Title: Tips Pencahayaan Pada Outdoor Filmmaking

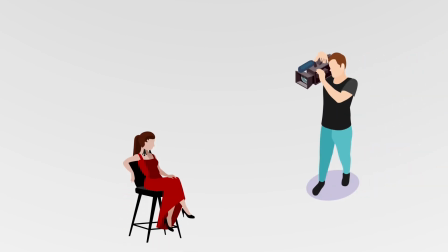(0:00)
Sebagai lo bajer filmmaker itu, aku pasti sering banget ngalamin kendala ketika aku shooting di siang atau di sore hari. Contohnya ketika aku shooting di siang hari dan aku lihat beberapa hasil videoku, itu sering banget kayak ada kontrasnya gitu, dan gak sesuai dengan keinginanku, karena cahayanya itu kayak gak cocok, gak so flat kayak gitu kadang-kadang.
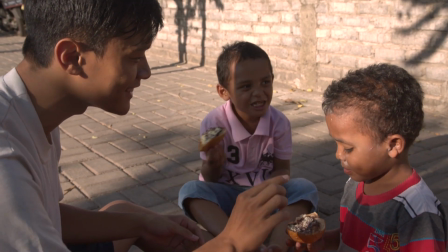(0:20)
Nah, aku belajar dari sana itu ada beberapa cara ketika kita pengen shooting di siang atau di sore hari.
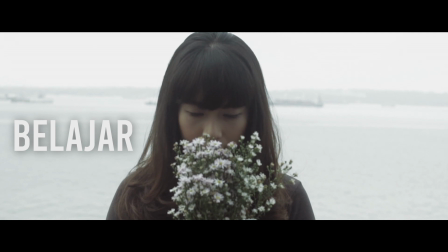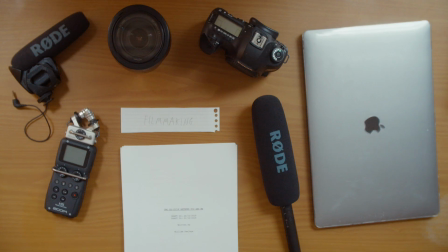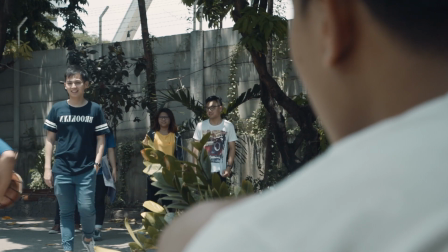(0:41)
ketika aku datang di lokasi aku itu sering lihat-lihat atap atau pohon nah
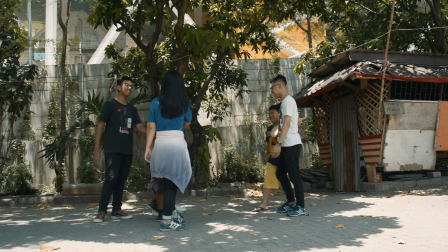(0:47)
biasanya itu kan ada shadow-nya atau ada kayak soft light-nya ketika kita itu di bawah pohonnya nah biasanya aku suruh aktorku buat di bawah pohon dan ketika aktorku di bawah pohon itu biasanya nggak ada cahaya yang kontras kayak
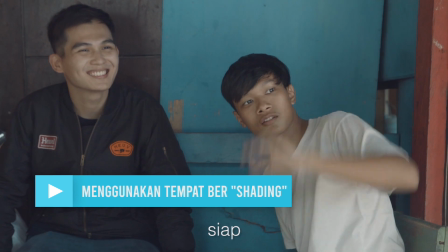(1:04)
gitu karena kan udah ada ketutupan shading-nya jadi kan cahayanya lebih soft
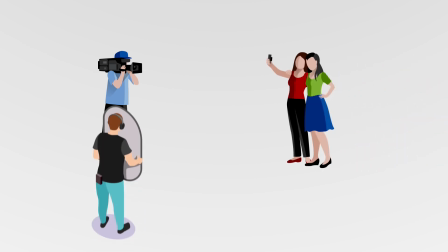(1:11)
Sebenarnya aku jarang banget pake reflektor Cuma ketika aku pengen ngebalance cahaya yang ada di aktor atau di objek Biasanya itu aku nyuruh kruku buat pegangin reflektor buat mantulin cahayanya Nah biasanya reflektor ini selain murah juga bisa didapat di mana-mana
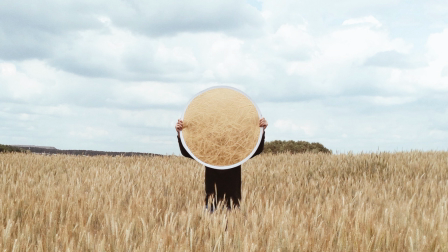(1:32)
sekarang Nah biasanya reflektor ini lebih cocok ketika kita itu pengen syuting close up
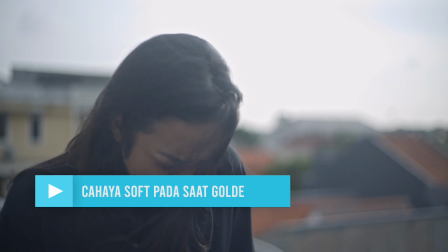(1:39)
sebagai lo budget filmmaker itu aku pasti sering banget shooting di saat sore hari atau dini hari di waktu-waktu golden hour nah aku sering banget pake aplikasi kayak weather atau golden hour buat ngetahui jam-jamnya, jadi biasanya ini aku pake ketika aku pengen shooting adegan kayak romantis atau dengan tonenya yang lembut kayak gitu,
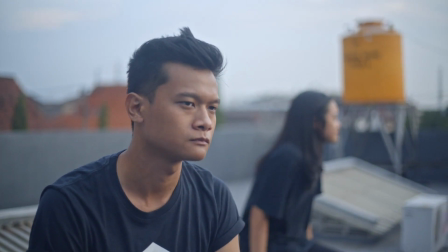(2:02)
dengan cahaya yang soft light kayak gitu, jadi itu lebih cocok dengan cerita-cerita yang romantis
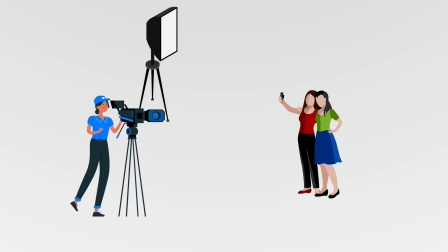(2:09)
Ketika aku syuting, aku sering banget nyuruh aktorku itu buat kasih diffuser atau alfaboard Itu buat ngurangin cahaya yang masuk di wajah aktor Biasanya ketika aku syuting close up, ini tuh cocok Tapi ketika aku syuting long shot, nah ini seringkali itu bocor dan nggak cocok kayak gitu Karena reflektornya itu seringkali aku deketin di wajah aktornya Tapi aku lihat di produksi dengan budget besar,
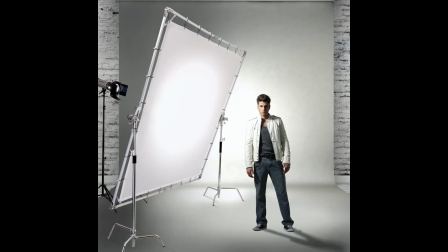(2:36)
mereka tuh sering banget pake kayak butterfly panel, atau mereka itu pake kain gede yang dipasang di atas lapangan. Biasanya itu buat ngurangin pencahayaannya di wajah aktor.
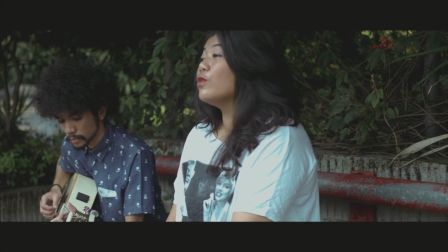(2:49)
Aku pernah shooting musim video bareng temen-temenku di saat musim hujan.
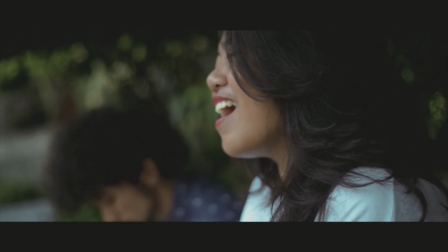(2:53)
Nah pas itu, itu cuacanya sering banget ganti-ganti, jadi kayak ngebuat aku kayak nggak yakin gitu loh. Aku yakinnya ini bakal videonya bakal kontras. Tapi ternyata itu cuacanya lama banget Dan akhirnya kita sempat shooting Dan berhasil juga Jadi cahanya bisa kayak soft light kayak gitu Nah dari sana aku belajar Ketika kayak musim hujan Dan cuacanya itu mendung lama gitu Nah itu di
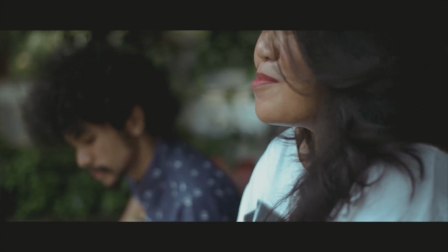(3:17)
saat kita juga Buat kita itu shooting di siang hari Dengan cahaya yang soft light Sebagai low budget filmmaker Kita pasti kayak kesusahan ketika kita itu Pengen shooting outdoor kayak gitu Di siang atau di sore hari Tapi aku percaya ketika kita menunggu waktu yang cocok, alam itu pasti membantu. Jadi terus berkreasi, berbagi, dan belajar bersama. Terima kasih.